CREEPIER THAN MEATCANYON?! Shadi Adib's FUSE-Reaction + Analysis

Hello everybody and welcome back to the Sammy G Show. I'm your Sammy G and today we have for you a reaction video, and this is for an animation. And this is one video that's on my that I need to watch as part for my animation course. It's this is called Fuse and it's by Shadi Adib, and we studied a little bit of it today in my screen literacy class, and I just thought I'd do a reaction and a review video so you guys, because I want to share with you like this beautiful animation and how it looks and how much effort everyone that worked on this put in. So without any further ado, let's dive right on in.
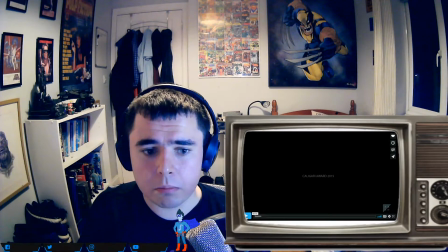Okay. Oh, by the way, I should also warn you this, if you are quite young, then I would not recommend you watch this. This is very dark. It has lots of violence, swearing, and it's quite grotesque.
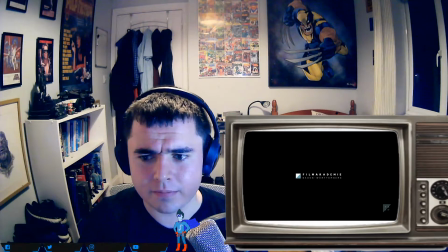Caligari Award 2015. Film Academy, Baden-Württemberg.
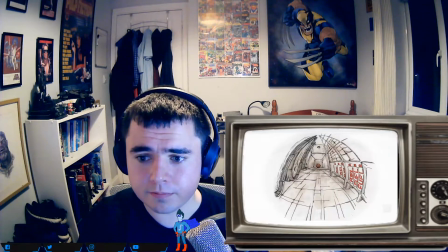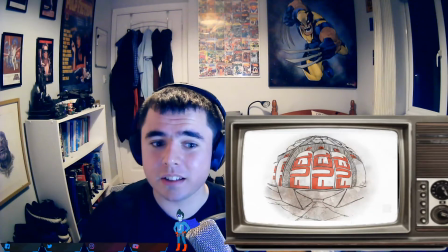Just look at that. That is really well done. That camera movement, like how it's drawn and everything, it's so well done.
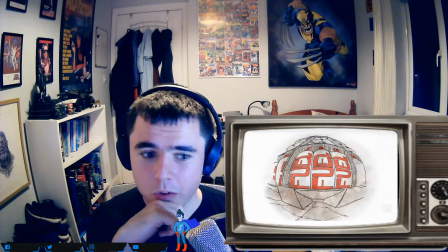And you see like the watercolor there, it's muddy watercolor.
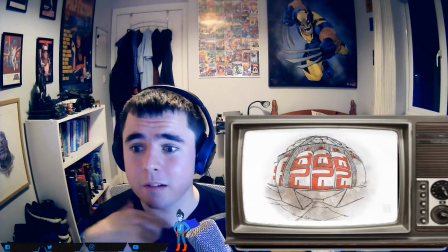It's from a mouse's perspective, and it's muddy watercolor to make it
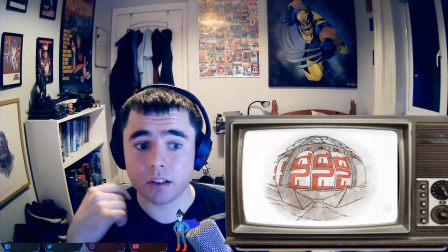look a bit more bleak and dark,
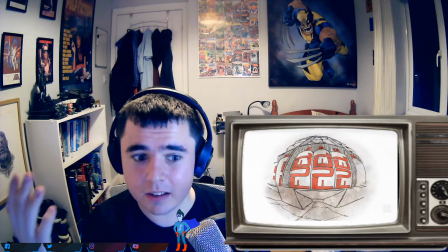which fits the mouse's perspective, as you'll find out in a minute. And there's fuel cans,
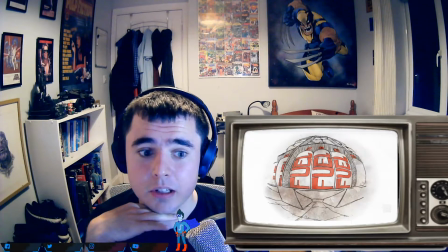which is
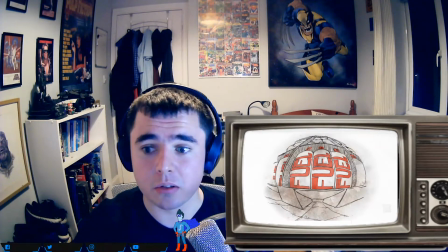foreshadowing for what's going to happen later on. I didn't even realize that. Oh, it's highlighted red for danger as well.
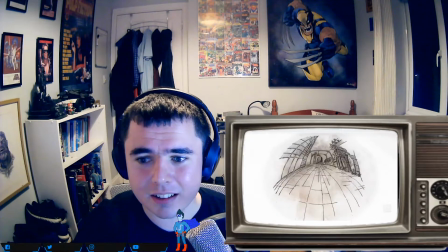It's drawn, it's so well done. Oh. How do you do this? How do you do this? Like, it's hand-drawn, and it looks like rotoscope, but I don't know how they did it.
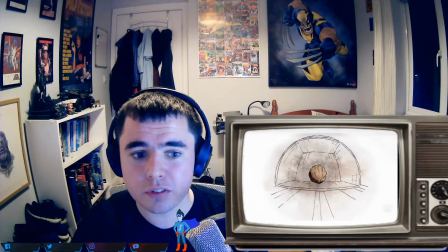Like, it looks so fluid and well done.
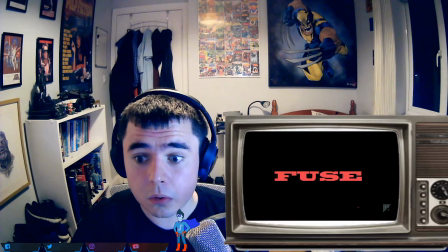Uh-oh. Uh-oh. What was that? The trap! Now, at first, I thought they turned off the lights in this scene, and I really love the minimalist look of it. Like, with everything's now in white lines with a white hole.
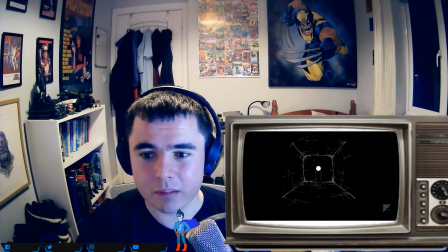So he's in a trap right now, and like the people that have just caught him have put him in a trap. It's in a box.
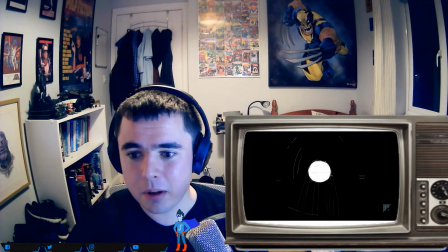Oh, I see the light lines. That's clever. Like the light appearing through, like with the lines right there. That's beautiful.
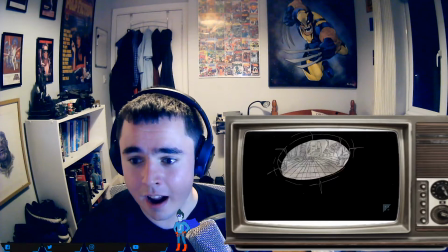Oh, that's so cool. Just looking around.
I got you!
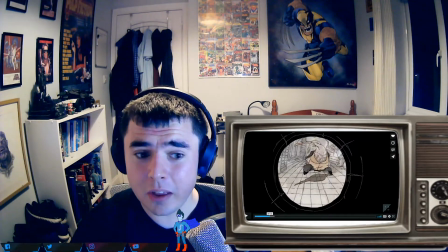Little fucker! Little bee! Time!
God, the way those people move kind of reminds me a bit of that sequence in, what was it?
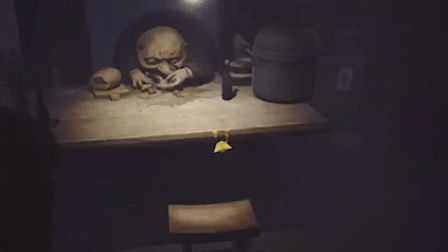Oh, was that video game where you play as a little girl in a yellow jacket,
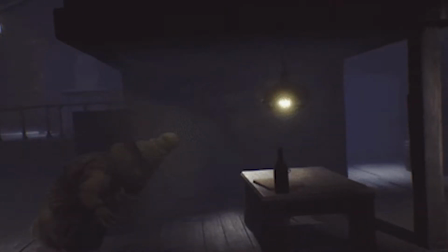and there are these really grotesque fat people that want to eat her, and on this boat trip.
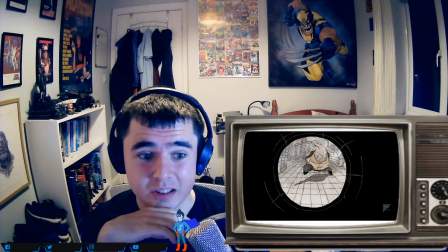And they look disgusting as anything.
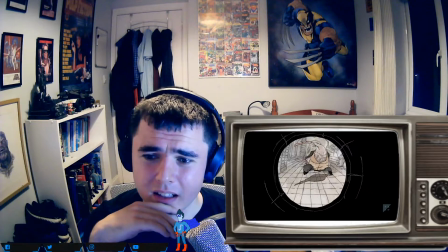Look at that, look at those people, like, look how much hair is on his chest, he looks like a chicken.
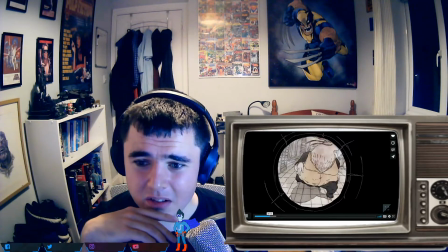Is that intense?
You pay me back!
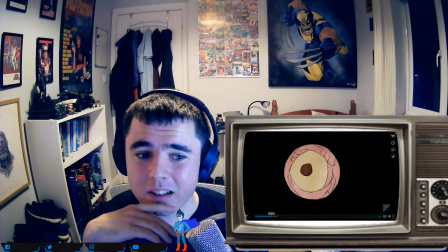Ah! My aunt, and he was drawn, I think, is it he or she, I don't know. They're drawn like a vulture.
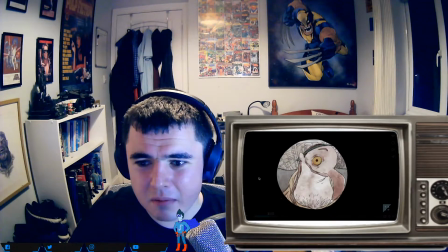See right there, it looks kind of like a pelican or a vulture. It's... Look at how creepy that looks. My goodness. Oh, and you got those color scheme. Like, ugh. Ah!
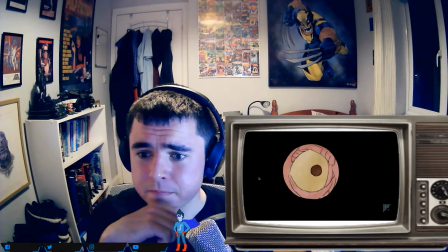My God! You're as fat as a cat! You were eating my cheese!
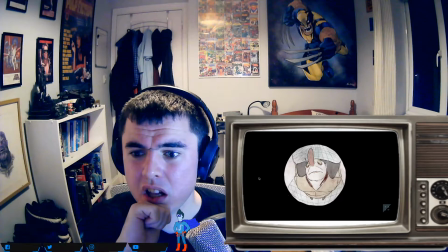And my soap! My imported soap!
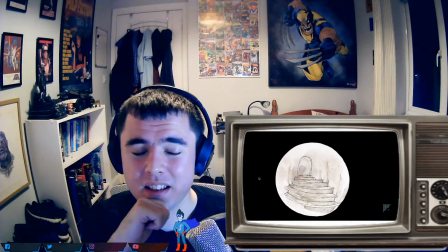I don't want to think... When I first watched this, I thought, did he or she just eat that mouse? But I thought... I realize now it's like a transition, like from seeing like the molars turn into stairs.
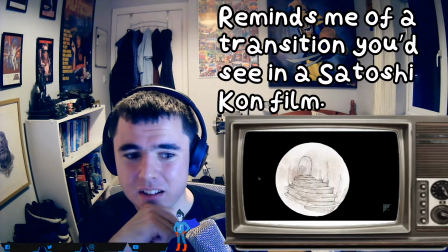That's really clever. Bit confusing, but really clever.
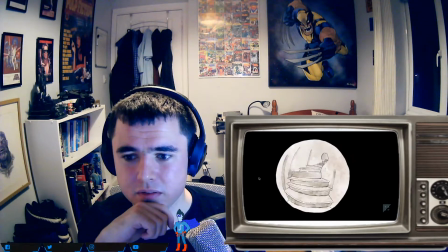about how much of my money paid for your fat ass! God bless the butcher for that tip with the smoked walnuts. Hey!
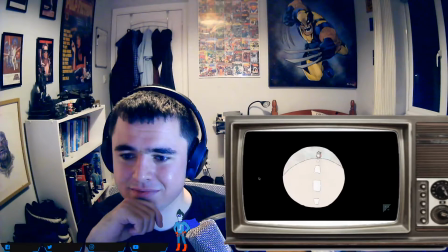Hey! Butcher! Finally got that little cheese fucker!
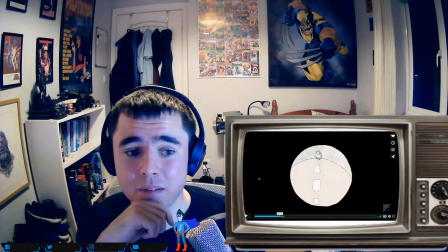Fat as...
Like I said, this is not for little kids.
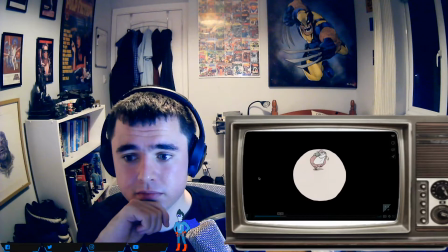My wife!
Oh, and she's drawn like a pig as well.
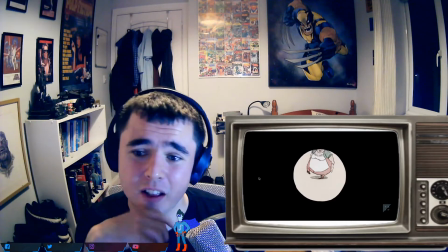Like, see those shoes look like hooves and her, like, pig nose?
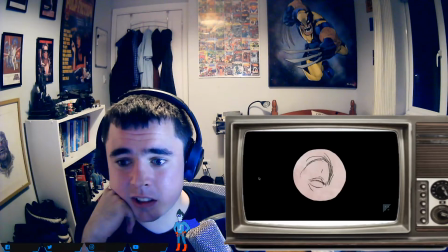Really? Let me see it. Bastard!
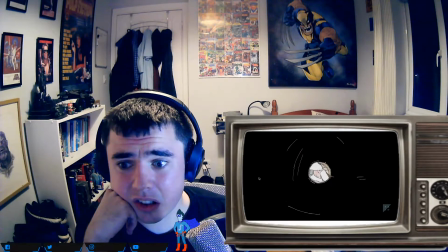Fat as a hippo! What you gonna do with it?
And see, from that perspective, it's worm's eye view, and it makes the villains all look towering and dominant over them, over the mouse, and makes us fear for the mouse.
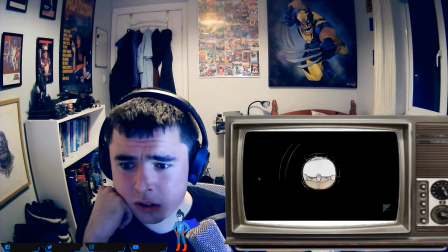Clear my debt! No! Let's see. Where is my calculator?
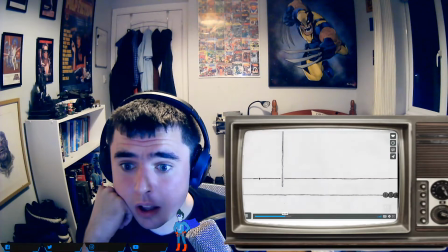199.
Oh my.
298.
Wow.
550.
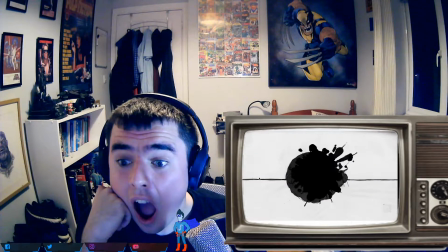99. 100!
And just look at that transitioning.
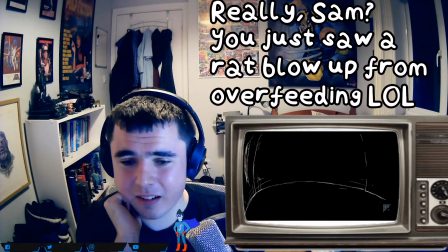That is so beautiful. Wow. And I love that the blood is represented as ink.
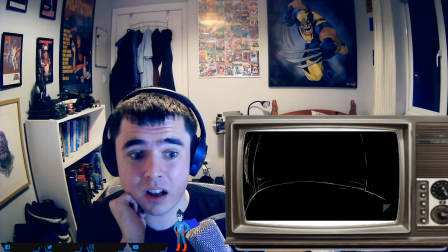That makes it much more like darker and bleaker. It's.
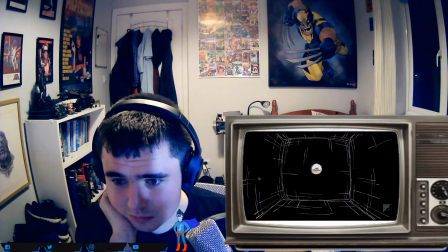Oh, wow.
Well, looks like you owe me your life. Come on out.
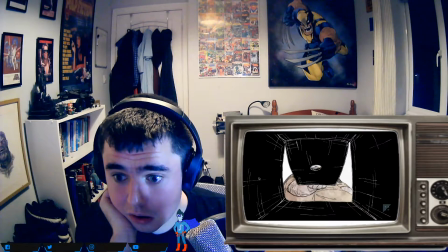I will squash you flat. Wait, Musty.
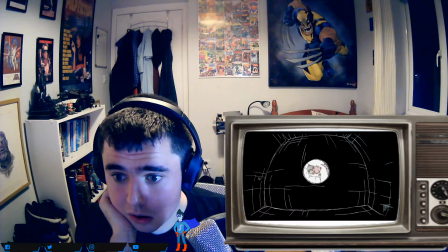Wait. 3 months. You've been fucked by this little bitch.
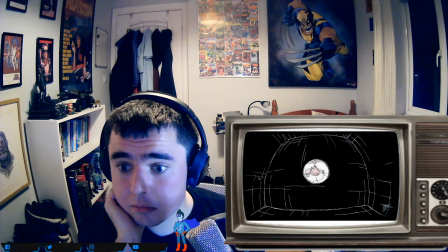Now, fuck it back. You have some fun. Oh, this is tight.
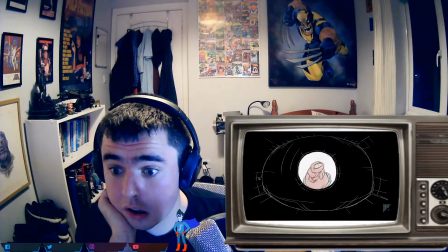But I could get my thing in there. My kebab spit thing. Flash.
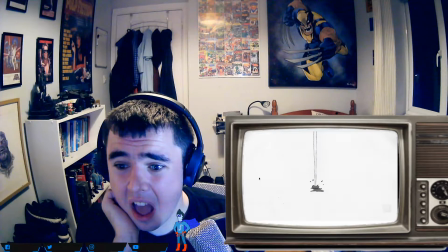Yeah.
Gosh.
Everywhere.
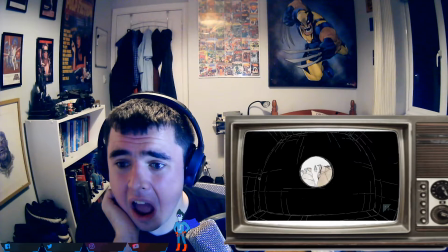Infidels, what do you think you are doing? Not him again.
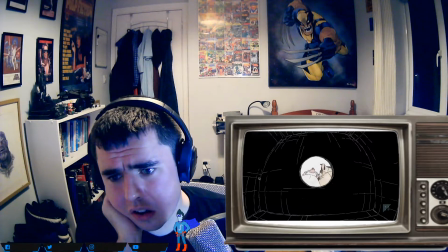It's you've been getting told, Baker. No. Give that.
And that looks like a duck. Oh, so do they all look like birds?
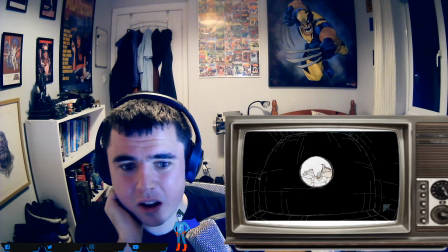To show how dominant they are, really? Because some birds eat mice, and not all birds eat mice, but some birds eat mice, and so it's like they're drawn like that to like dominate over the mouse that's been captured.
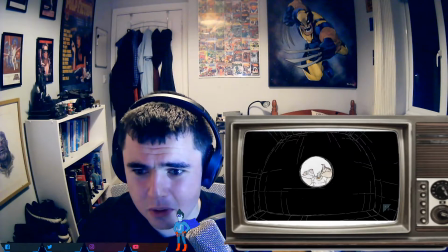Though that looks more like a fish with those lips.
Filth to me.
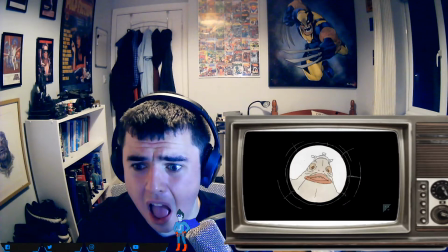God almighty.
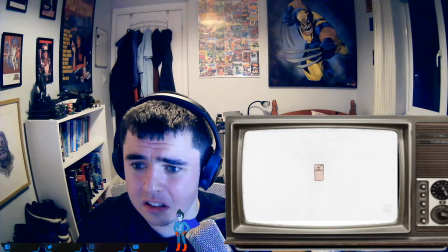I need to throw this trap into my bread oven as God wills it.
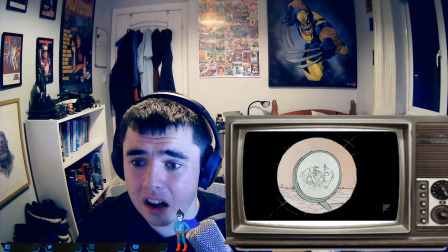Hey, grab like a pig!
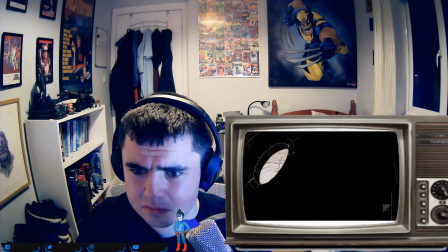Get your hands off the trap! Let me burn it.
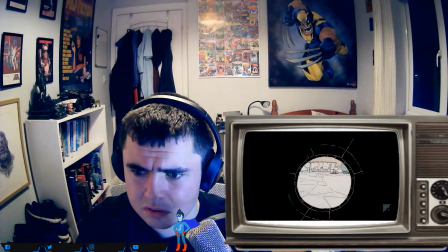Is that a sin for you? Baker. No, sinner.
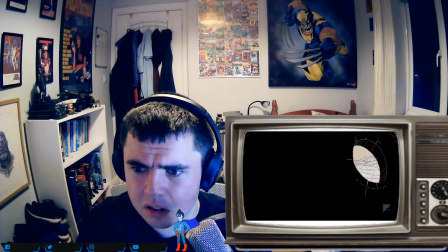I already gave alms today. This mouse is mine! Hey.
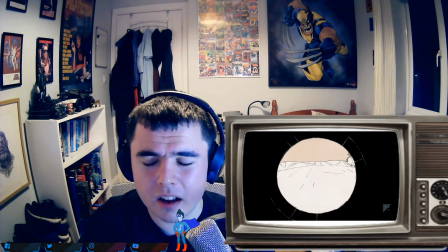I'm confused at what they were doing during that scene. So they're just fighting over the mouse.